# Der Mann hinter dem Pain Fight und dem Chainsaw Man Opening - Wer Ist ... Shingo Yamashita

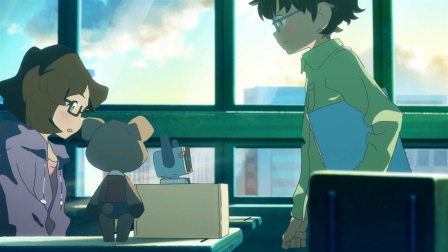Letztlich ein Kurzfilm, der nichts weiter als Ishidas Stil imitiert.
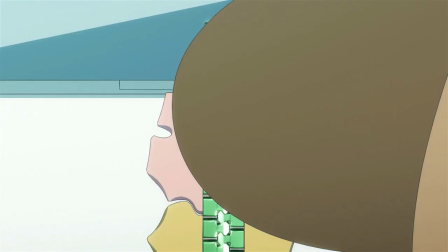Vielleicht waren ihm die Hände gebunden, immerhin war es ein vierter Teil einer Werbefilmreihe für eine Firma, die verdammt nochmal Zipper herstellt, wieso brauchen die Anime-Kurzfilme als Werbung, what the fuck?
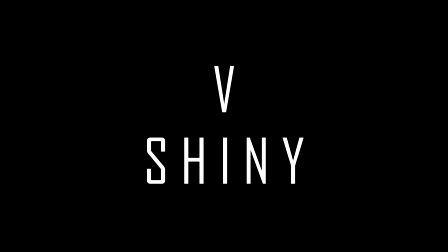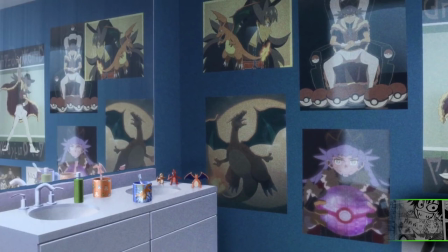Nur einen Monat später im Januar 2020 sehen wir den neuen Yamashita in Form von Pokémon Twilight Wings.
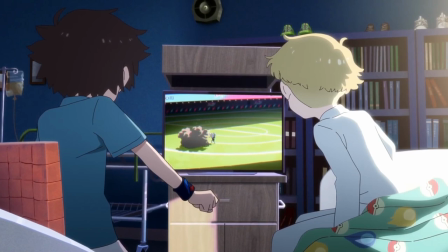Seht ihr dieses Licht, dieses Shading, diese Wärme durch die weichen Farben und die Beleuchtung?
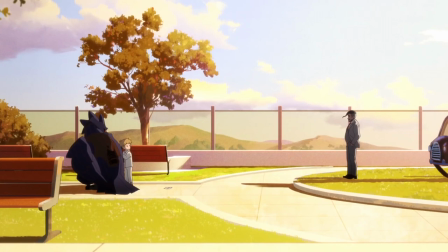Ich liebe, wie diese Pokémon-Anthologie aussieht. Im gleichen Jahr erscheinen noch um ein Schnurrhaar und Burn the Witch von Kolorido,
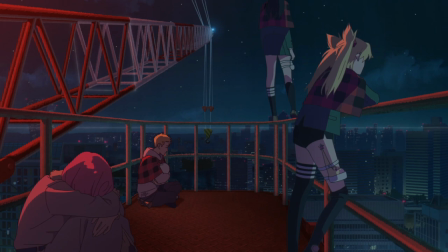wobei Burn the Witch von Team Yamahitsuchi übernommen wurde und beide nutzen ein bisschen eine abgespechte Form von dieser Art Beleuchtung,
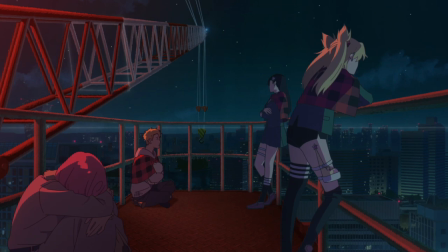wie man sie von hier an in allen Yamashita-Werken sehen würde. Gleichzeitig zu Burn the Witch, woran Yamashita scheinbar nicht gearbeitet hat,
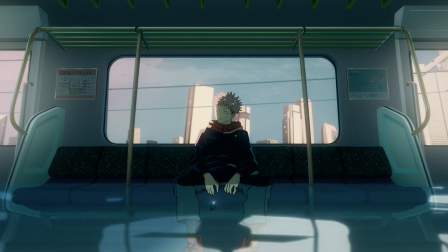läuft im japanischen Fernsehen nämlich noch Jujutsu Kaisen und dessen beiden Openings wurden von Yamashita-Regie geführt, gestoryboardet, composited und geschnitten.
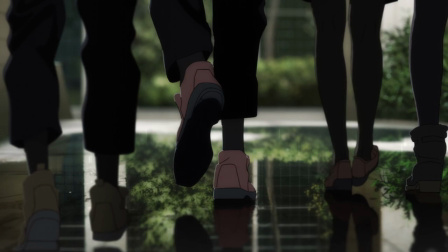Alles leuchtet und funkelt und die Farben haben sowas Warmes, obwohl Jujutsu Kaisen nicht unbedingt die Filikud-Serie ist, was dem Ganzen beinahe eine gewisse Melancholie gibt.
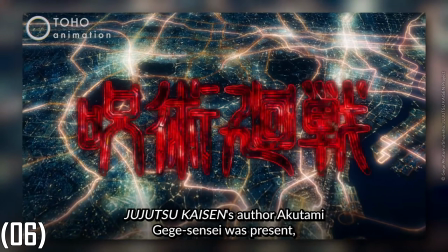Laut Yamashita selbst kam Shuzutsu Kaisen-Mangaka Akutami Gege auf ihn zu, schenkte ihm die ersten beiden Bände und meinte, wenn irgendwann mal ein Anime zu meinem Manga angekündigt wird, will ich, dass du die Openings machst und Promises Cap Baby.
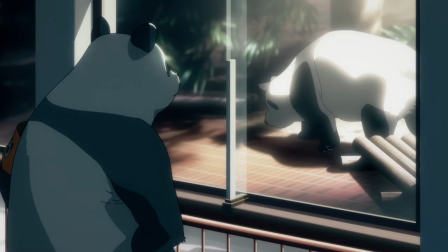Ich liebe die Farbpalette, die hier genutzt wird, von entsättigtem Gelb-Grün zu Blau zu Lila.
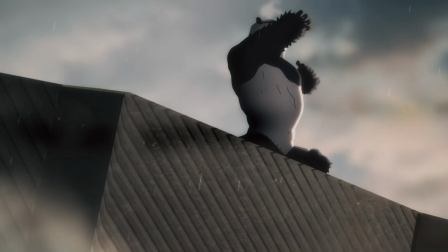Es hat so eine, das wird jetzt total doof klingen, helle Dunkelheit, wenn ihr versteht, was ich meine.
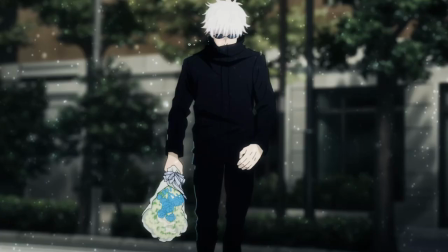Die Szenen finden eigentlich nie zu Tag statt, nur Sonnenunter- bzw. Aufgang und Nacht.
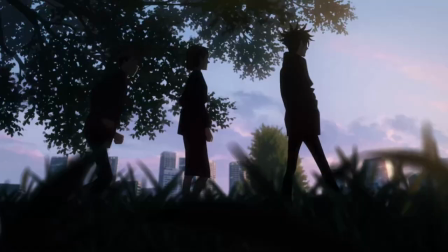Und trotzdem wird's nicht dunkel. Gott, ich wünschte, ich hätte Ahnung von Kunst und könnte in vernünftige Worte fassen, worüber ich hier gerade reden möchte.
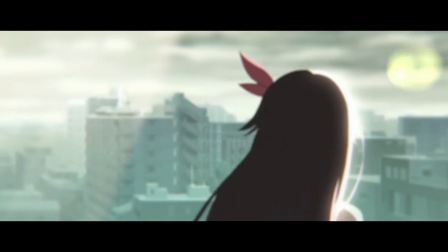Neben Jutsutsu Kaisen sieht man Yamashitas Arbeit ausgerechnet noch bei Hololive Alternative, für dessen Promovideo er als Director of Photography diente.
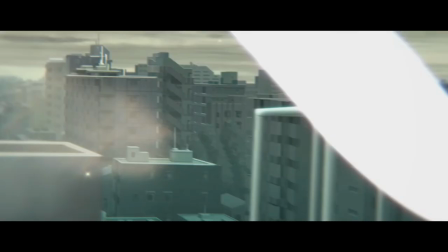Am Ende kommt mein Leben immer wieder auf VTuber zurück.
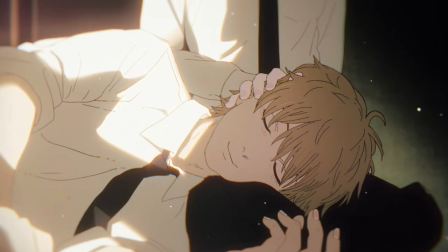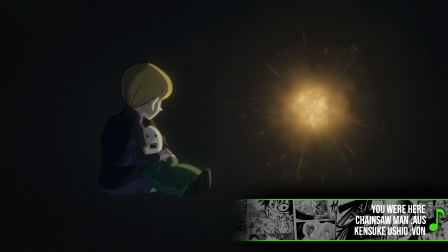2022 fängt mit einem der besten Openings des Jahres an und vielleicht auch mit einer von Yamastas besten Arbeiten.
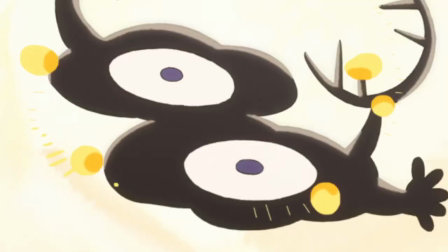Ranking of Kings zweites Opening. Wieder Regie geführt, gestoryboardet, composited und geschnitten von The Man Himself.
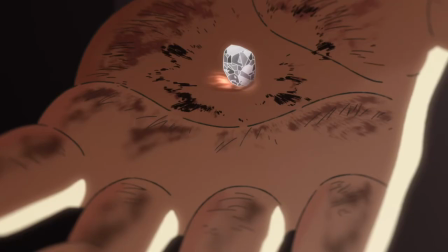Ich liebe Anime-Openings, seriously, ich skippe nur die, die mir richtig hart auf den Sack gehen,
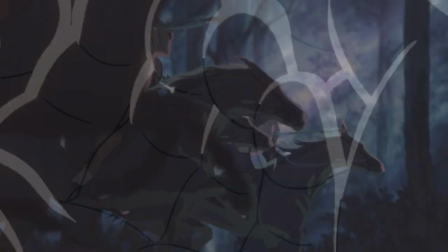doch selten macht mich ein Opening so emotional wie das zweite von Ranking of Kings. Die Serie und ihre emotionalen Storybeats werden so perfekt eingefangen.
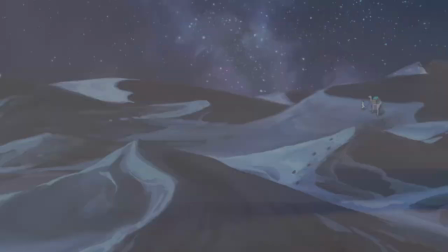Besonders der Zusammenschnitt von den besonderen Eltern-Teil-Kind-Beziehungen innerhalb der Serie.
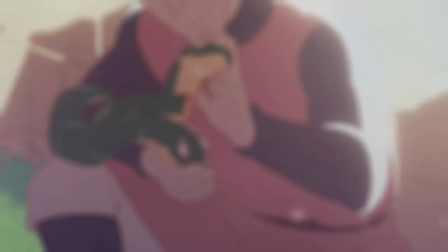Daida mit dem Spiegel im Dutch-Angle, Beben und wie sehr er seine Schlange liebt, Kage und seine Mutter und Bochi und seine Mutter.
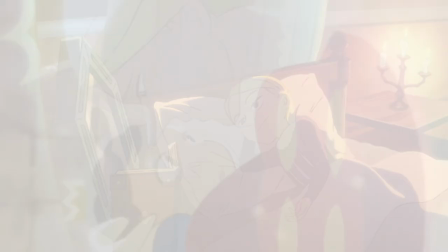Vor allem die letzten beiden machen jedes Mal was mit mir, ey. Worauf ich hier aber noch eingehen möchte, ist die Kameraarbeit.
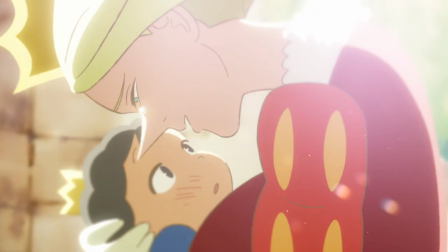Yamashita schwingt gerne mal die Kamera ein bisschen umher und hier lässt sich's perfekt zeigen, wie er es macht. Neben sehr komplexen Panning-Shots, die simpler aussehen, als sie zu animieren sind,
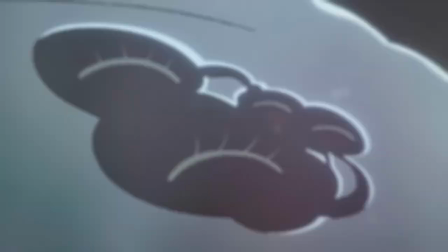benutzt er gerne diese Kameradrehung um, ich sag mal so zwischen 45 und 90 Grad im schnellen Schnitt. Hier sieht man, dass er den Schnitt selbst übernimmt, um sowas überhaupt hinzubekommen. Die Animationen zusammen mit der Kameradrehung bewegen das Bild so sehr, dass die schnellen Schnitte zwischen den Szenen gar nicht auffallen, weil wohin das Auge schauen soll, perfekt gelenkt wird.
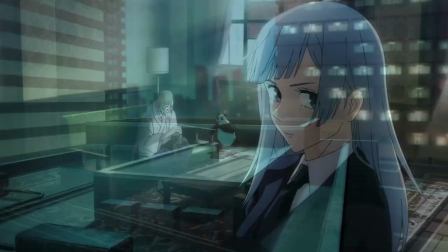Auch in den Jurozu Kaisen Openings gibt es Schnitte, die so perfekt funktionieren, wie der Übergang vom brennenden Panda zum Sensei und dem blauhaarigen Mädel.
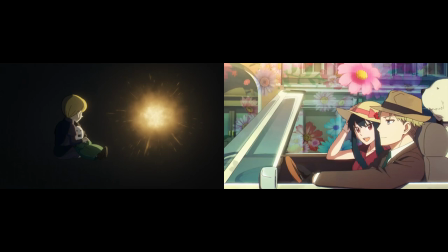Wenn ich das zweite Ranking-of-Kings-Opening neben das zweite Spy-Family-Opening stelle, dürfte so langsam klar werden, warum ich so verwirrt war, oder?
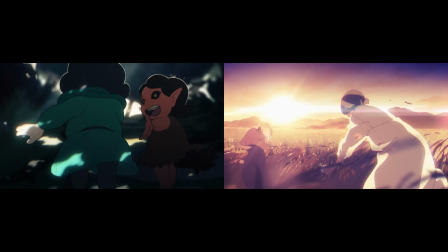Ein schneller Schnitt auf Anya mit dem Feuerwerk, der im Dutch-Engel gefilmt ist, diese Szene, wo Anya und Yor durch ein Feld laufen,
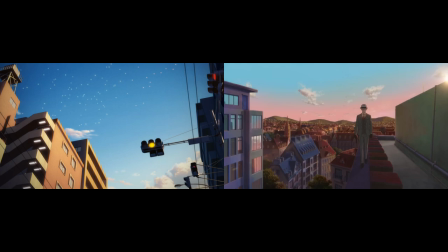hat genau das Shading und die Beleuchtung eines Yamastas und gerade das Ending nutzt einfach 1 zu 1 die Farbpalette der Jouzou Kaisen Openings.
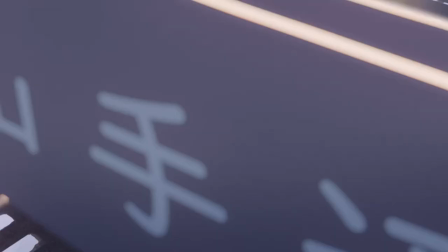Little did I know, Yamasta war schon beschäftigt und hat gleich zwei Openings im Herbst 2022 abgeliefert.
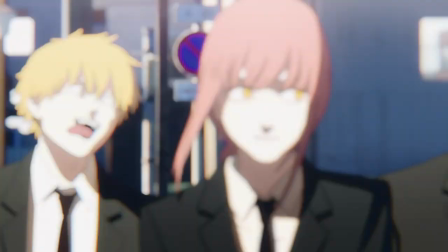Chainsaw Man's Opening, wie der Regie, Storyboard, Photography, Schnitt, ihr kennt den Deal, vermischt Yamastas Stil mit einer Anzahl an wirklich liebevollen Filmreferenzen.
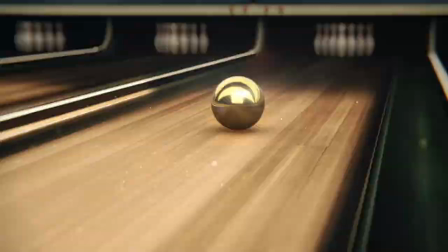Ich glaube, mehr brauche ich zu dem Opening gar nicht zu sagen, Ihr habt's eh alle schon Millionen Mal gesehen.